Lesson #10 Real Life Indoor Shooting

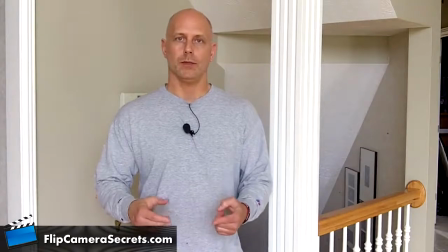[0:02]
Okay, now we're going to take a look at shooting video indoors and some of the situations you might run into while shooting your videos indoor. Now this video right here looks really good, and I happen to be shooting this with a Kodak ZI-8 and I've got a wireless microphone,
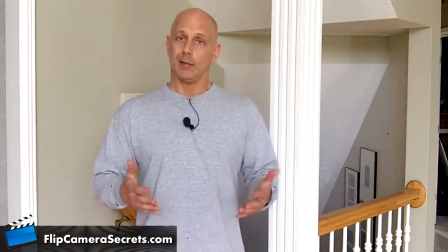[0:15]
but part of the reason why this video looks so good is because I took a couple seconds and surveyed the light before I shot the video. Now this is being shot with only the available light in the room. It's daylight right now.
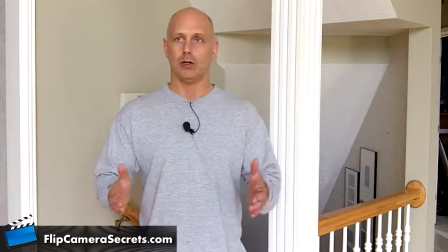[0:27]
Flip style cameras do really well with daylight, and when I walked in the room I looked around and I wanted to determine where is my light source, where is the light coming from.
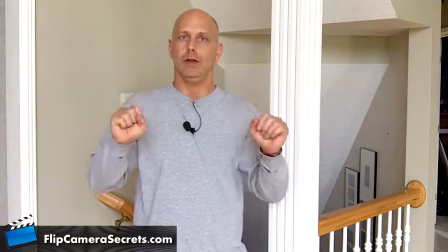[0:36]
And behind the camera I have windows, and they're big windows letting in lots of light, and I realized that hey,
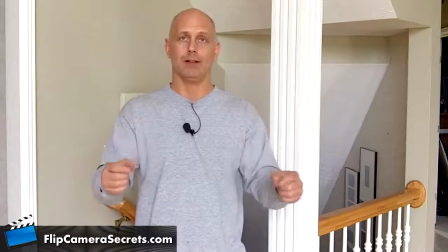[0:44]
I can use these windows as both my key light and my fill light because they're letting in enough light and I'm far enough away from the window where I don't need to worry
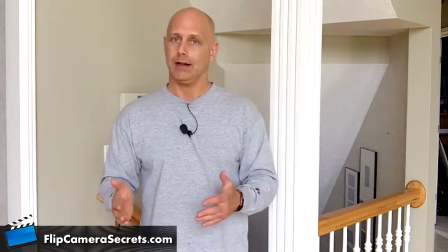[0:52]
about shadows. Now had I not taken a second or two and surveyed the light,
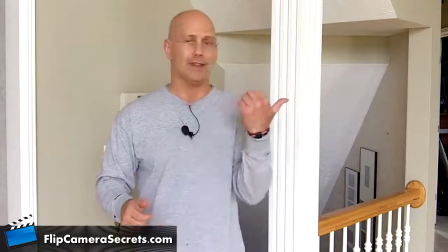[0:56]
what I might have done is set up the camera to this side or to that side, and if I had done that,
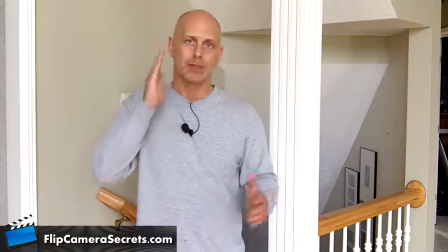[1:02]
then the video wouldn't look nearly as good because the light would be hitting me on either side of my face and I would have a shadow on the other side. So ideally, if you're shooting footage indoor with a flip style camera, you want to set up like this,
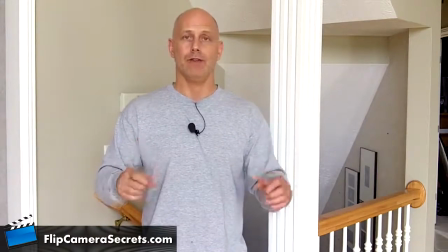[1:16]
where it's daylight, where there's lots of light coming in, and you have the windows behind the camera, so the light coming in acts as both a key light and a fill light on you. But you're not always going to have perfect situations like this.
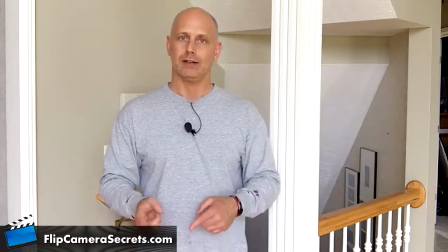[1:30]
You might run into other situations, so let's take a look at some of the other things you might run into and how to deal with them.
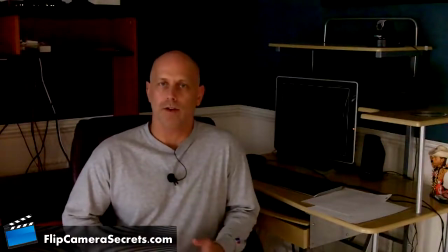[1:35]
Okay, here's a situation where I'm in an office and I've got a window off to this side,
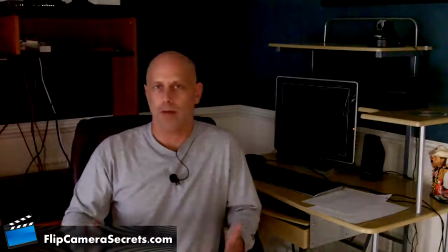[1:40]
maybe 7 or 8 feet away, and the problem is if I open up the blinds on the window,
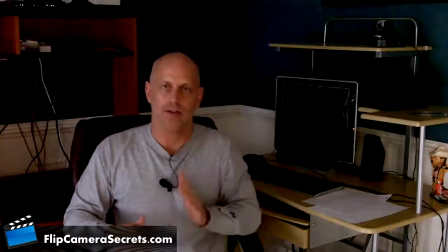[1:46]
well then I'm going to have light coming in right here, but I'm going to have shadows on this side of the face, so it's really best if I go ahead and just keep those blinds closed.
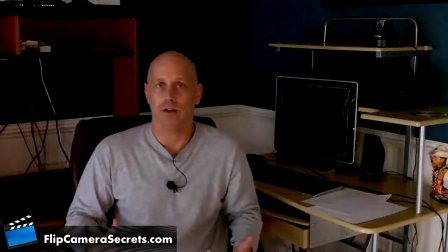[1:55]
However, when I do that, you can see this video doesn't look very good, so I'll show you how I fix it.
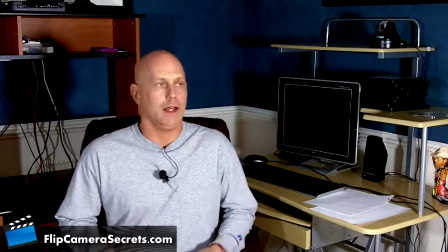[1:59]
But now what I've done is I've used my homemade light kit. I've got my key light right there, my fill light right there,
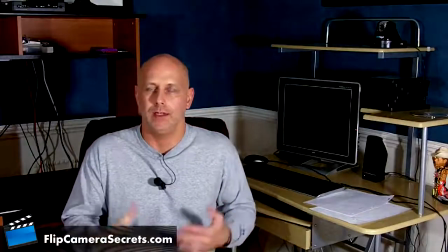[2:05]
and again you can just move the lights closer or further away as need be, but you see the video ends up looking much better.
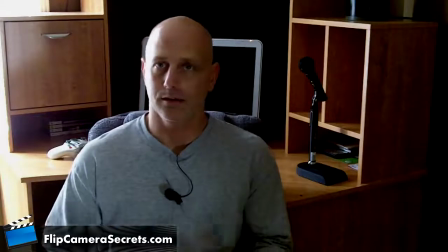[2:11]
Okay, now here's a look at another common indoor lighting situation.
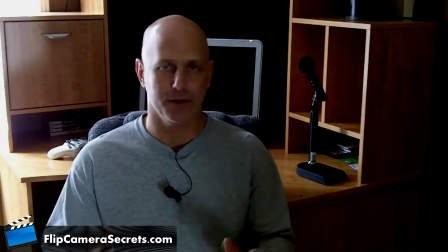[2:15]
I'm in another office setting, and what I'm going to do anytime I'm getting ready to shoot video in whatever room I'm at, I'm going to stop, I'm going to look around and see, okay,
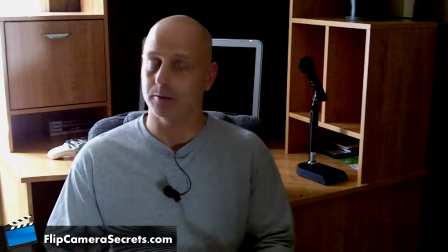[2:24]
number one, where is the available daylight coming from? Because remember, flip style cameras love daylight, so I'm going to say, where's that daylight coming from?
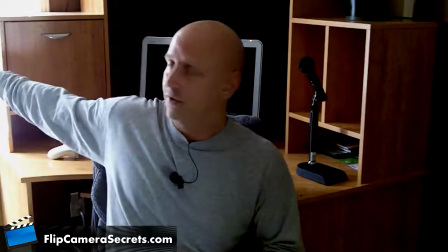[2:31]
In this case, the daylight is coming from a window which is right next to the desk, and it's kind of off to the side and behind me.
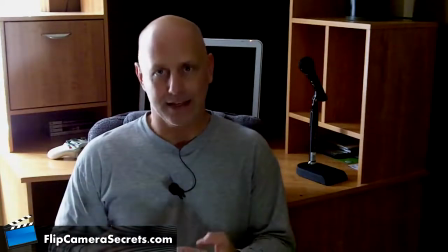[2:39]
So the next question I have is, okay, can I use that daylight as either my key light or my fill light?
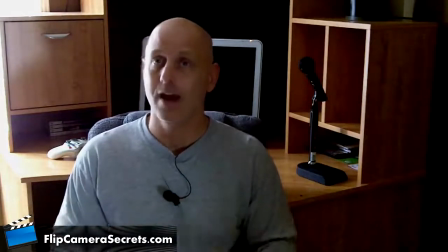[2:46]
In this case, the answer is no, I can't because it's off to the side.
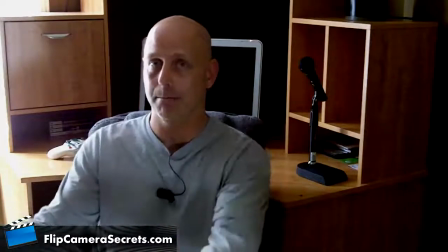[2:49]
I might be able to take one of the silver reflectors and have the light bounce back into my face, but there's probably not enough light coming in to do that.
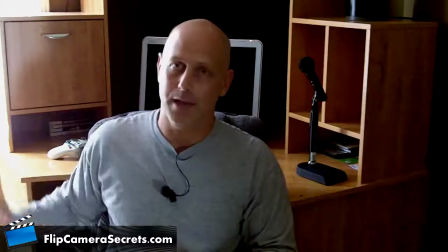[2:57]
Because the natural daylight can't be used as a key light or a fill light,
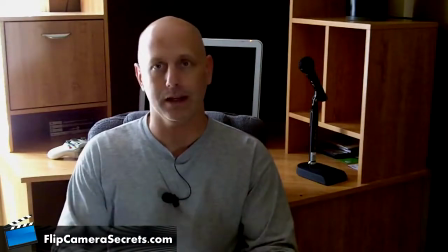[3:01]
that means that I need to go back to my homemade light kit with the CFL bulbs and use that to shoot the video. And I'll give you a look at what that looks like once I add my CFL light kit to this video.
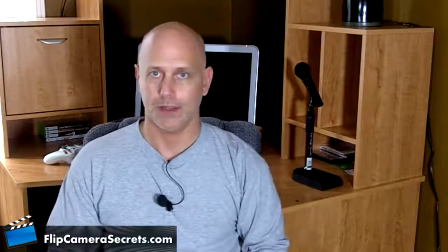[3:12]
Okay, so now I've added my light kit to the video. Key light is right there, fill light is right there, and you can see the video looks much better.
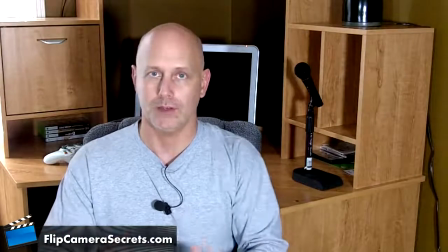[3:20]
Now the final thing I want to point out when you're using your light kit, I've given you references that you want your key light about 45 degrees this way, fill light about 45 degrees that way,
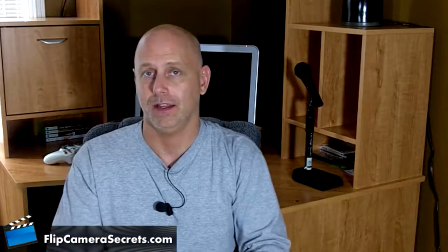[3:29]
and the fill light should be about half of the intensity of your key light. Those are just guidelines. This is video and there's really no rules.
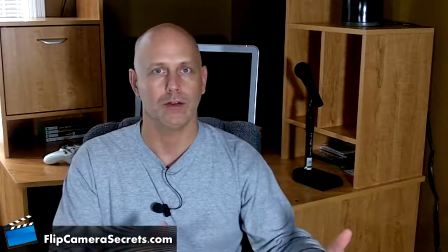[3:37]
So what you want to do, or what you can do, is move the lights around as much as you want in different spots, move them closer, further away, use different bulbs.
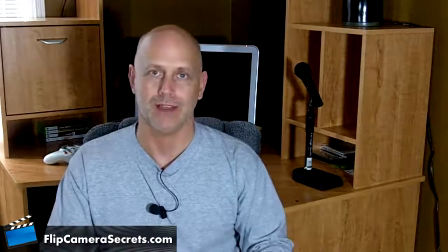[3:45]
Just go ahead and play around to get the exact look that you want. For this video,
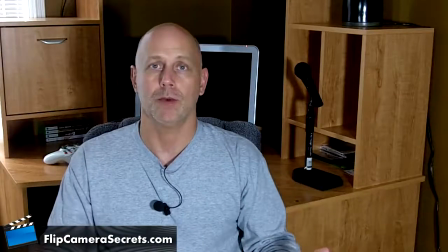[3:49]
I just set the lights up real quick at about 45 degrees each side and turned them on because I know that 9 times out of 10 that's going to give me good lighting for my video, and that's what you need to know about lighting indoor video.